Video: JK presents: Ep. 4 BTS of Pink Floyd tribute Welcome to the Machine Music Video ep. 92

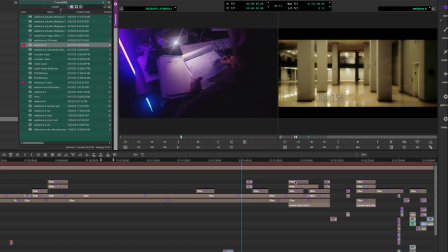248s
Interior of a retail store in Philadelphia. I was walking by, again, at another job. I'm like, this looks kind of creepy. Showing that, hopefully, you get the idea that there's disparity going on.
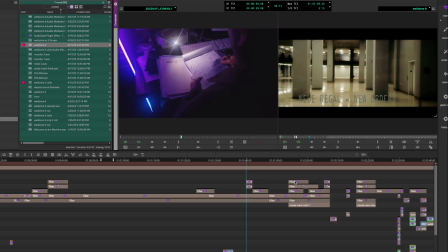262s
As the information is being shown to you, the Noé Regal, which is misspelled, by the way.
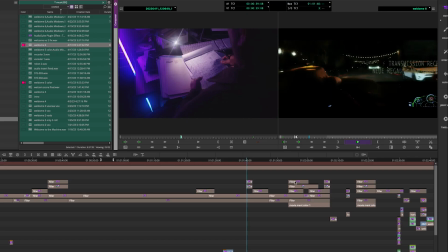269s
One of my friends pointed that out, which means New Order. I misspelled it, not on purpose.
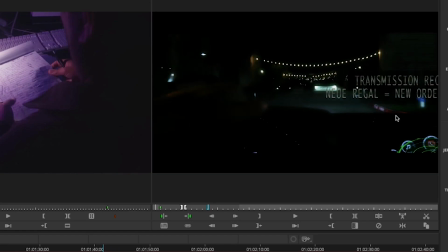274s
And a lot of things that I do, like in the right-hand corner, I didn't put the text so you can totally read it because I'm giving you,
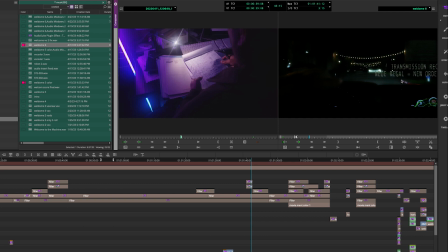280s
the audience, the respect that you guys are smart enough to realize what is being said and put it out instead of repeating it over and over
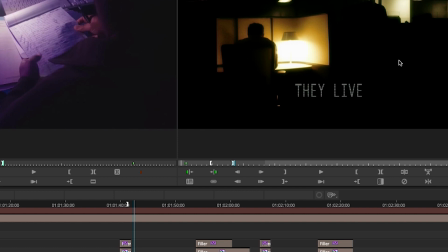287s
again. This next shot is where I was working in a dark environment, again freelance in another location. I saw this lamp, I turned it on, I sat next to it. Let's call up that shot real quick.
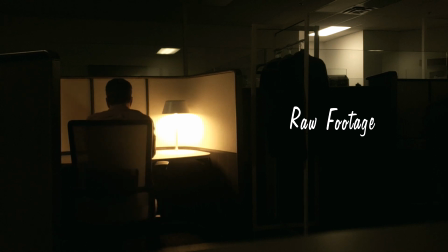298s
This is what it looks like in reality. And this is what it looks like in post. It's a little darker.
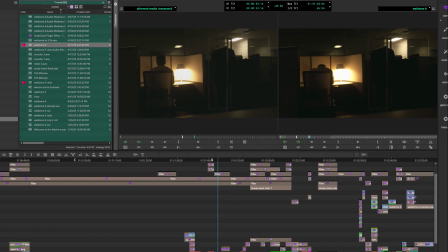303s
Color correction. Trying to create a mood as the text walks by or cruise on by as we go to another layer so we can see. It says,
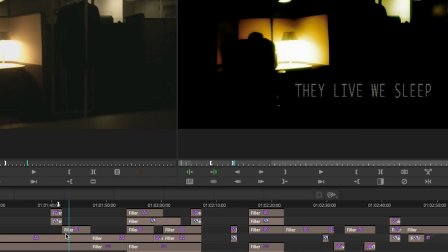311s
"They live and we sleep." That is a direct reference to John Carpenter's They Live. I fill these things with things that I love.
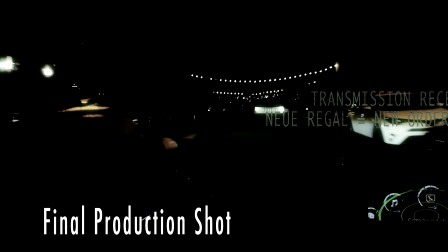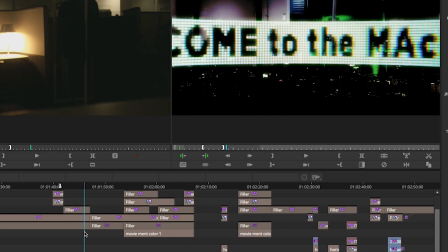327s
Welcome to the machine. Let's go to this. This is a fun breakdown right here. Let's go to video one.
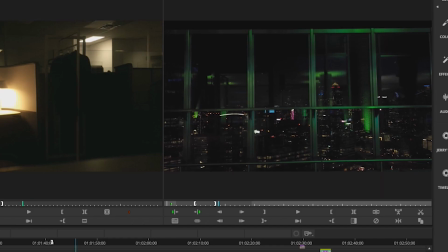332s
Here's video one. I was on a top floor in a hotel at this event that I was working, and I just looked up.
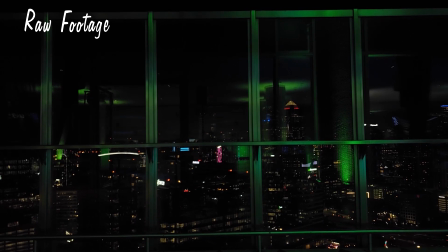339s
I'm like, you never know when you need a shot of this. So I rolled on it. Well, here's what I turned into it. I tried to make it look like there was a drone looking into a hotel window.
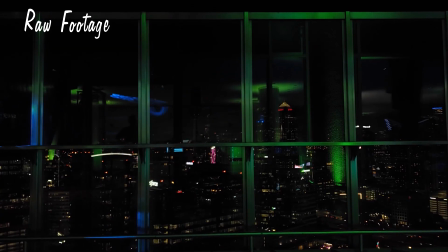351s
So here's the original shot. Here's my layer.
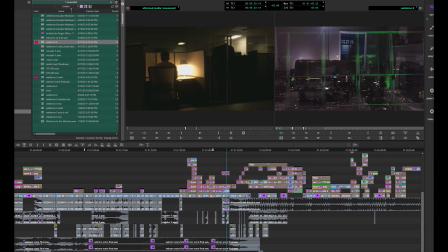356s
Now, this was a different shot I shot in my house. Let me do a match frame.
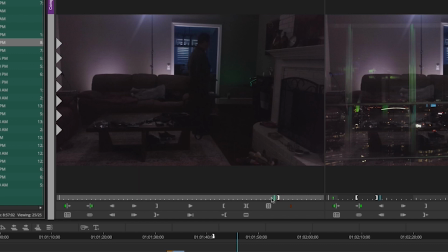361s
Here is the character walking around.
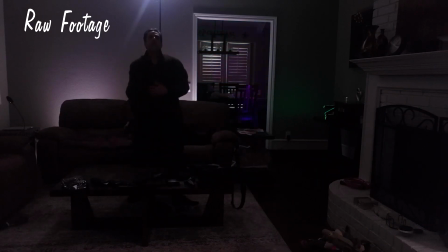364s
It's darkly lit because I didn't want, again, to show that the character was me.
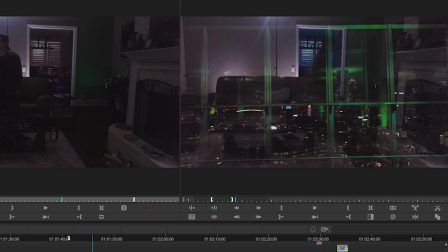371s
Let's go to the record side. So it looks like, again, a drone outside of a window. It doesn't really sell it to you, does it now? Because it looks like it just ghosted in.
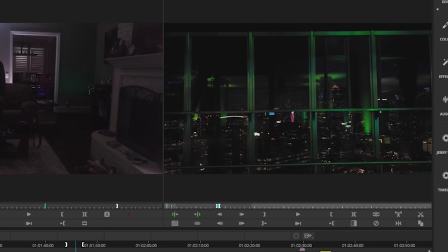381s
Here's a quick way to describe it. Layer one, here is my blank plate. Layer two, here's a shot right over it with the character walking back and forth.
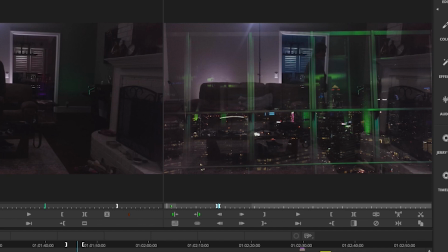392s
Now he walks through the lines from the windows,
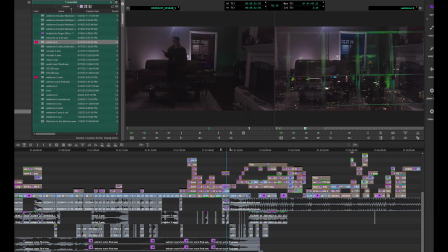398s
so I had to cut out those lines in Photoshop, put it on layer three, bam, now he's walking behind them. Let's see that again. Here's a shot. On top of that, I wanted to have the image to explain in more detail or to hit it over the head once more time,
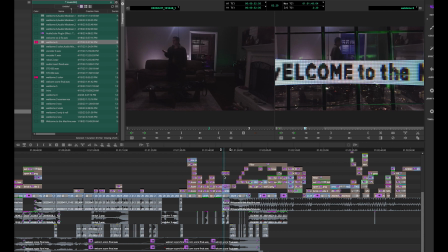417s
is that we are welcoming to the machine.
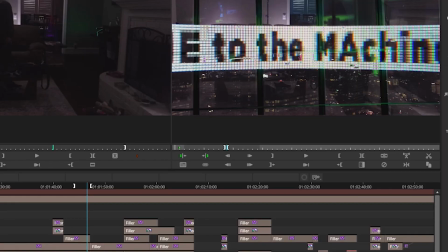421s
Let's go up on the upper layers, and we have our 16:9.
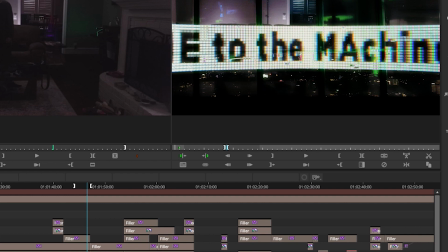426s
We have now some color correction to add a little bit more to it, and we get this look. By the way, video one layer was shot during the day.
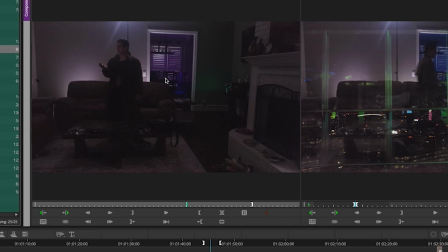440s
I have these same lights that I use back behind me here. They're right here.
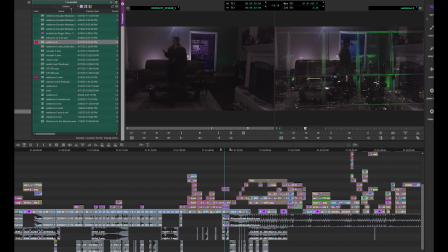446s
This is daylight coming in. I just closed that. I should have gaff taped it closed.
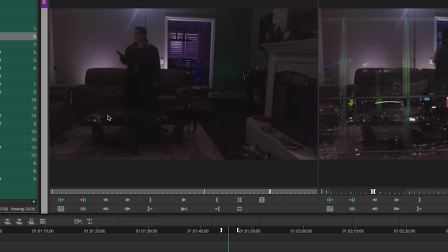450s
I had one, see, here's my C-stand with the light coming down. I had another light behind here. The light back behind me is shooting down to create some sort of environment.
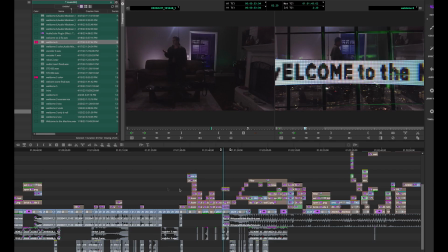459s
Let's go back to the actual shot and notice that, yes, the C-stand's there.
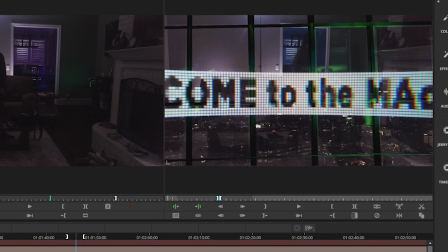465s
I could have erased it, didn't want to, because the final shot looks like this.
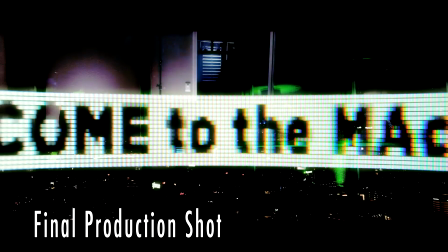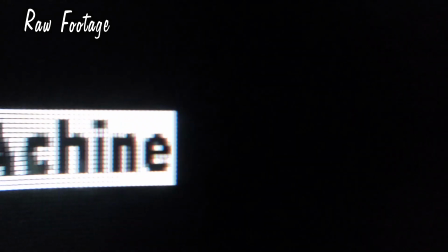474s
But here's the raw footage to the Welcome to the Machine. Here I am shooting it with my cell phone in slow motion mode.
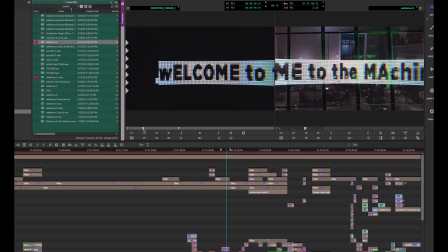481s
All this is typing Welcome to the Machine in Photoshop at a 3.2 font, very fine, very small font.
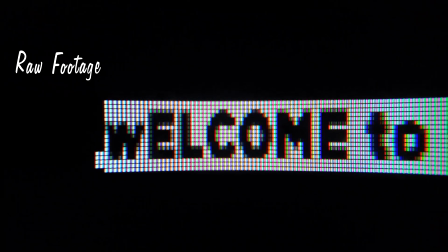494s
And then highlighting it, that's why it's white. And then going from left to right.